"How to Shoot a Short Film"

This is what I learned from spending four days shooting a short film.
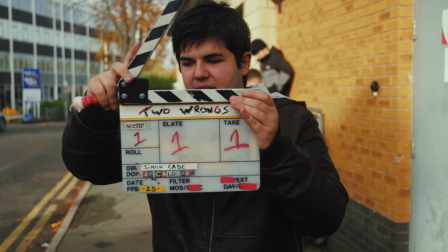Scene one, slate one, take one.
When we arrived on location I already had a pretty good idea of the shots we needed.
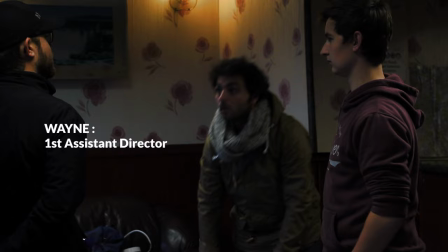So the first thing we did on set was to walk through the scene with Wayne and JP so they knew the plan for the day.
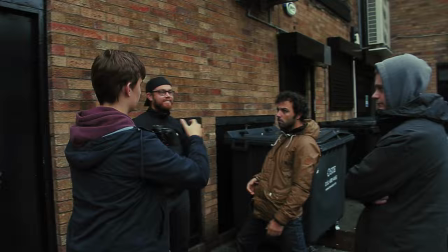But of course any time you collaborate, the questions that people ask and the ideas that they bring usually have a huge impact on the final product.
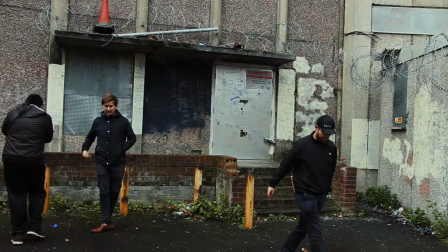Whether it was suggesting some extra shots that we should get or Wayne's thoughts on
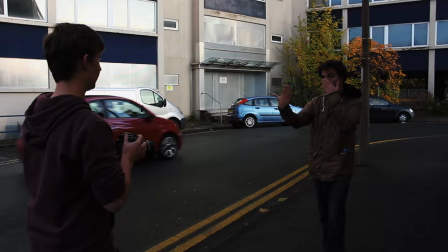safety for stunts or JP letting me know when I was breaking the 180.
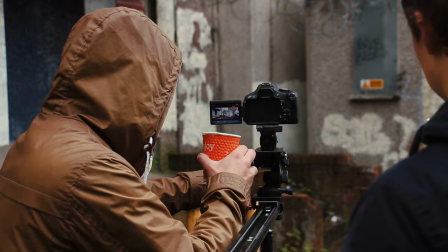Once we had run through all of the shots, JP would set up the camera for the first one, often having someone stand in for the actors so we could frame up.
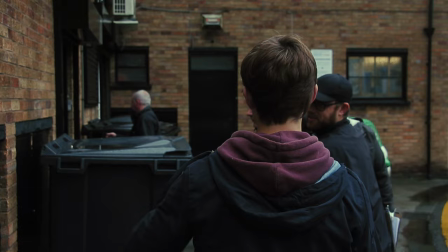At this point, we'd often walk through the blocking with the actors, who often have questions and ideas about how they should move.
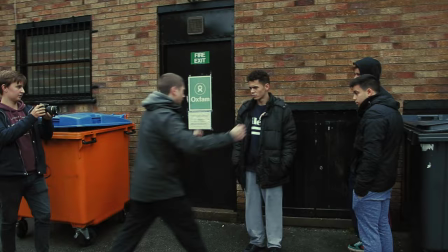For example, in this scene, my idea was that Mark would be held by his arms,
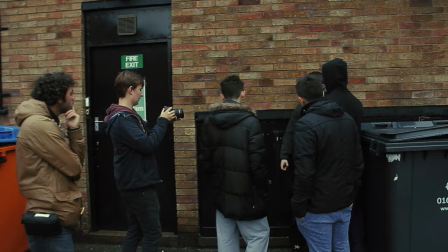but someone suggested that he could get spun around and pushed against the wall, which actually looked a lot more natural,
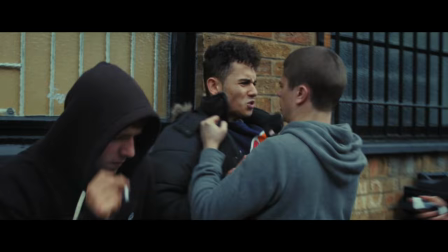not to mention that I think the spin around is a clearer way to visually show the power dynamics between them. For the biggest stunt, which involved falling off a bike onto a crash mat,
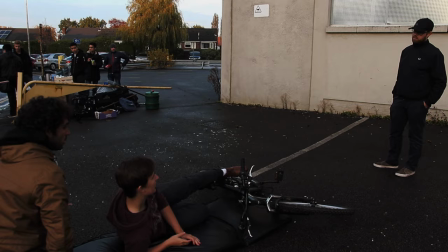I demonstrated it first to show the actors and everyone that I did believe it was a safe thing to ask someone to do.
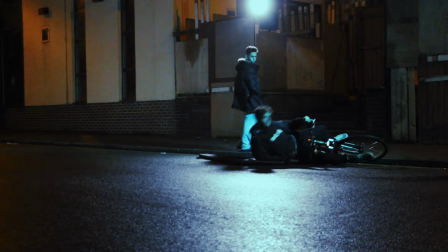And as with all of the more complex shots, we ran it through at half speed first to make sure everyone was comfortable before rolling any cameras.
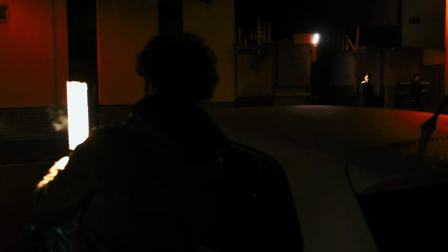As soon as we had a rough idea of how the scene would play out with the actors, JP would start setting up the lights if we needed them.
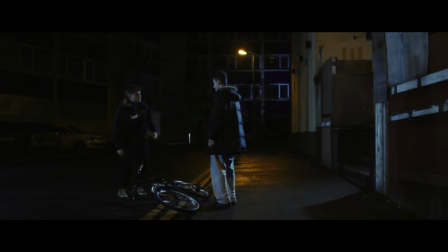We'd brought some water in a camping tank so that we could wet the road to make nice reflections of the light. But that was more about the aesthetics of a night scene. And cinematography isn't just about tone, it's also about drawing attention to important things. We had this shot where Connor brings out a knife and I was a bit concerned that with it being a dark scene and there being a lot of movement in the background,
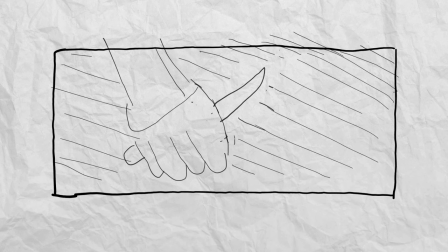that the audience would miss this key part of the plot. We could have just cut in to a close-up of the knife, but somehow that just felt too lazy.
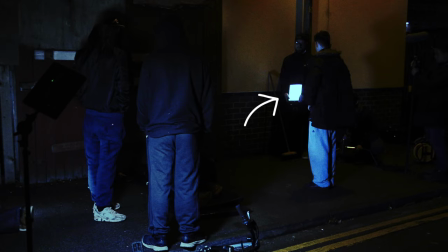Instead, JP found the exact position of where the knife would reflect light and placed an LED panel dimmed all the way down to the lowest setting.
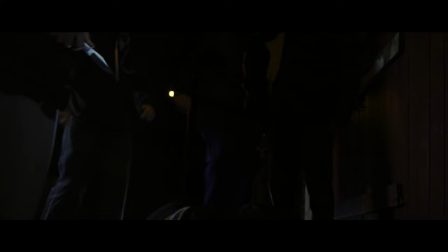Here's the final shot, and I think it's pretty hard to miss the knife.
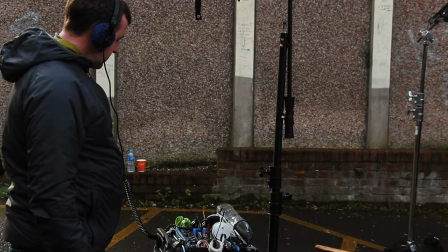So once we were finished lighting, the sound guys would usually be ready and waiting, so we were ready to go for the first take.
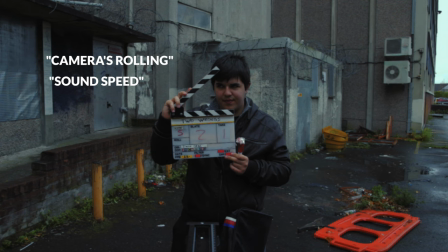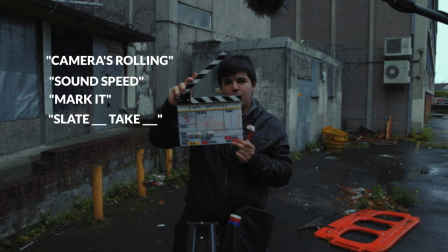Scene five, slate two, take one.
Now, I personally like to just step back and see what the actors come up with for that first take, because they will have thought about the character and, you know, interpreted the script in their way. so I don't want to miss the opportunity for a better interpretation of the script than my interpretation
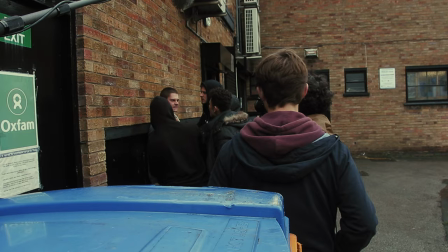just because I was saying no from the very beginning you've got to do it my way. After the first take that's a great time to have a chat with the actors. For example to begin with Ollie was playing this scene with a lot of intensity so my notes were that if that was a 10 on the anger and intensity scale and zero was just being completely monotone. Let's see what a four looks like.
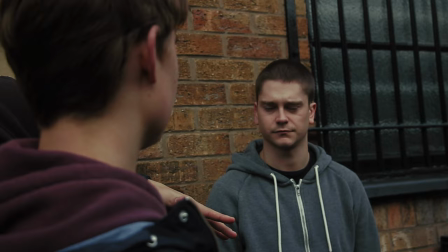Now I don't know if that's the best way to talk to an actor but in that situation I think it worked out pretty well.
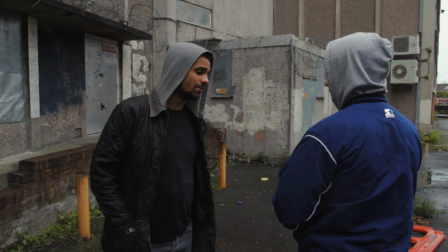Now I used a more conventional approach for the fifth scene when Lewis was playing
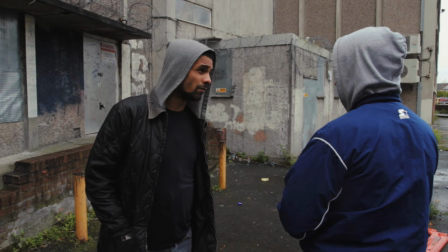the dealer fairly aggressively and I wanted to send him more towards caution. Rather than just asking Lewis to be less aggressive instead I gave him some backstory. This character had seen first hand what guns are capable of, and also what murder does to the person who was using the gun.